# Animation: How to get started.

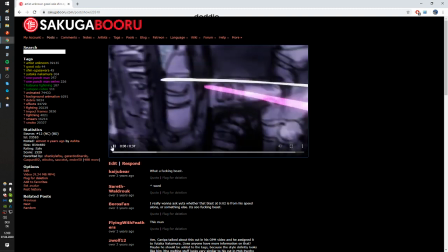[61:56]
And the camera shake also like makes it a little bit harder to follow up.
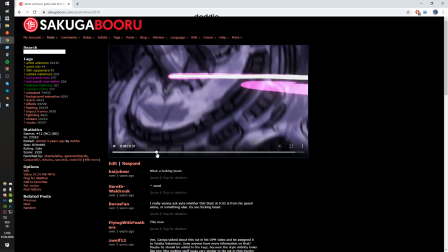[62:01]
Next scene, you can see Saitama coming in from the top of the view and then instantly getting smaller frame by frame.
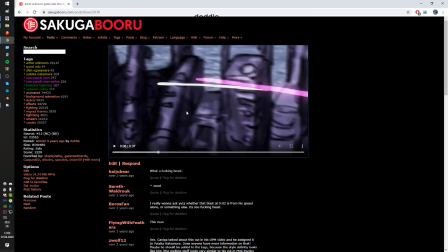[62:10]
They basically turn into some kind of trails, very easily drawn, very simple.
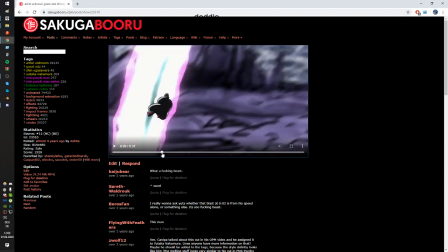[62:17]
But it just looks very cool. Because it gives a sense of depth and scale because of the background as well.
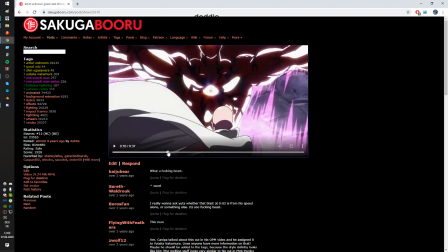[62:25]
Yeah, they are coming back in. You see how Boros looks freaking massive in front of Saitama right here.
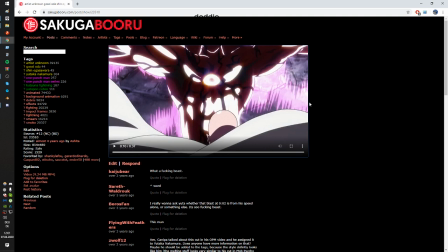[62:32]
That really gives a really strong feeling for us, and we will think like, oh wow, dude, this guy, it basically, the way it's shaded, it looks very, terrifying, very powerful, the way the lighting and stuff works,
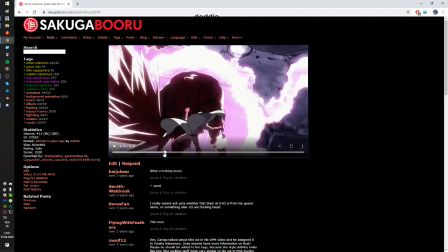[62:51]
the A that's glowing, things like that, just try to break down all these small parts that you can see.
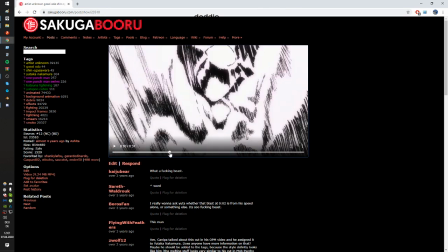[63:02]
Just try to follow up. You can see how fast these freaking cuts are. Like you have like a split second where you can see the fist,
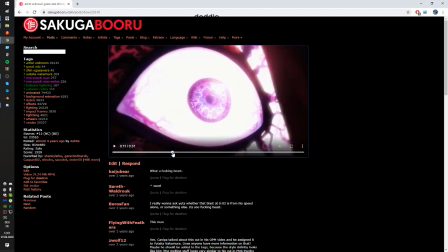[63:12]
and you can see the freaking A just, I don't know, looking at him.
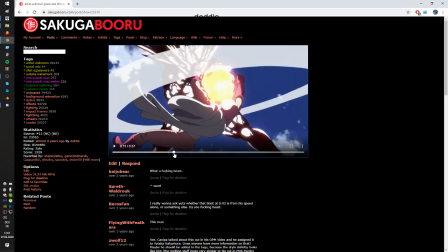[63:16]
And then in the next one, he's already punching Saitama, and damn, there he goes.
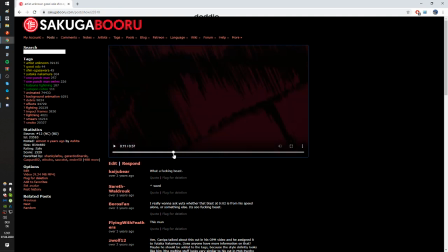[63:22]
Yutaka likes to use a lot of small cuts like these, where you just have certain images showing up, but
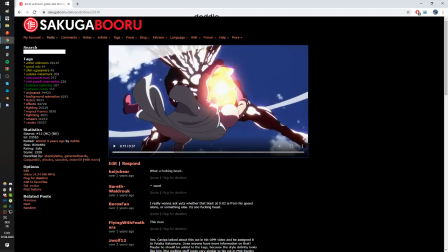[63:31]
For us, it looks all very fast, but it also still makes sense. Like, what Yutaka is mostly delivering is not the images, but the feeling of the freaking action scene. That's something like that I really appreciate on his animations.
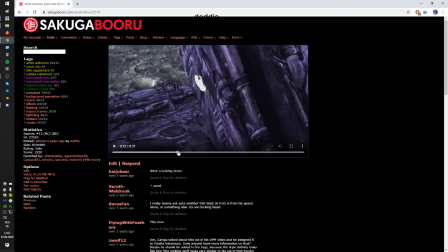[63:51]
He is more about the feeling instead of the actual sense behind it, and that's why it's so fun to watch this animation. That's why it's so exciting for us to watch it. Because he is like just straight up delivering the feeling right into your face.
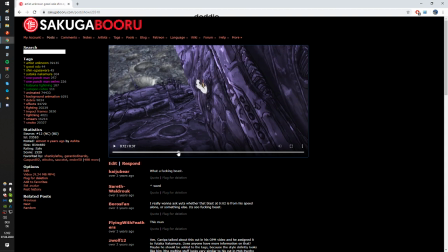[64:11]
Alright, so this is basically how I analyze. And I'm doing this with a lot of animators that I like.
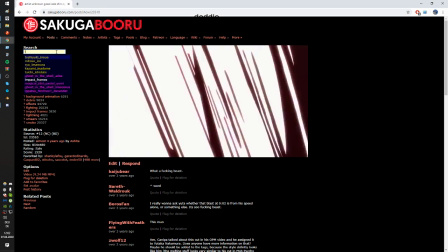[64:20]
Yutaka is one of the many, many very,
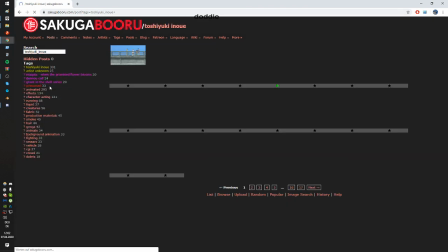[64:23]
very famous animators out there, probably the most famous one right now with Nori Matsumoto, Izo, and whatever.
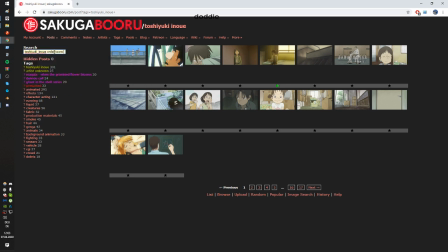[64:31]
But I would not neglect people like Inoue, for example.
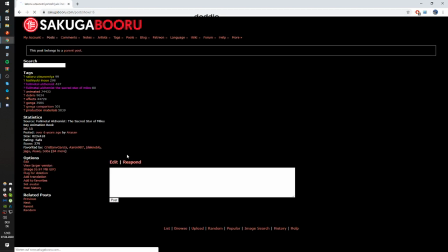[64:38]
He has a very, very realistic approach in terms of animation, as you can see right here.
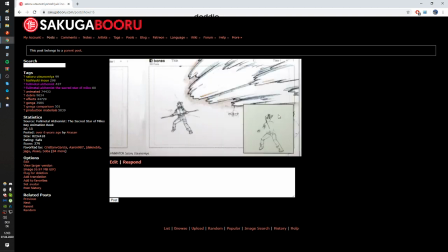[64:44]
There's like, his spacing is way less than Yutaka, and he is more thinking about how the character would actually move as a human.
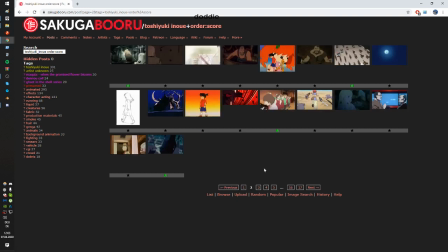[64:55]
Like, he doesn't go super whoosh and blitz, I don't know, man.
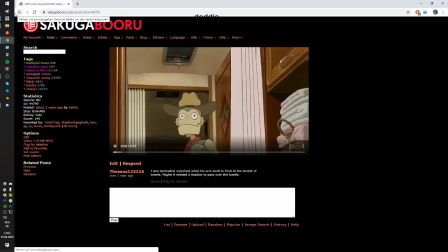[65:03]
You should definitely see his works. He has a lot of very very educational, very helpful stuff.
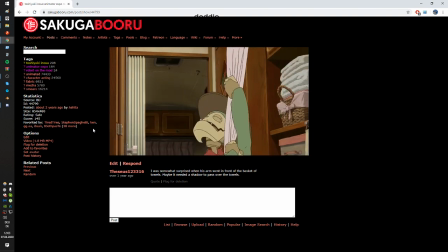[65:10]
He is more like about this character acting and you know,
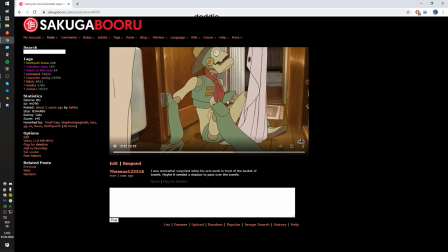[65:17]
giving the character a very very convincing
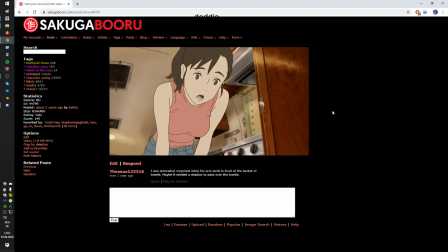[65:23]
convincing way to approach to the audience. Like I don't know.
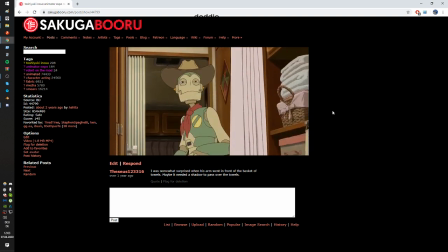[65:28]
I'm sorry if this sounded wrong.
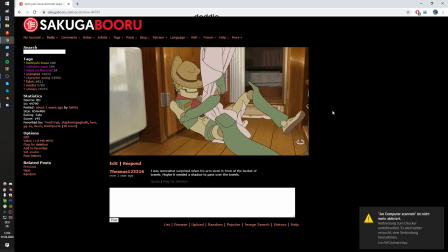[65:32]
He's just very good at, you know, reflecting reality within the characters.
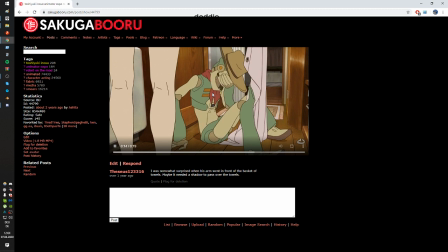[65:38]
Even though they are fantasy characters, we think they are real on the way they behave.
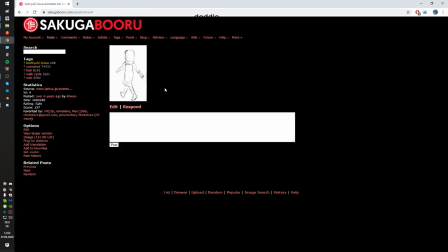[65:46]
He also made a lot of tutorials and things like that that might be also very helpful to look out for. So yeah, go to Sakugabooru, observe a lot, check out a lot of animators, find the ones that you really like. As I already previously mentioned, it's very helpful.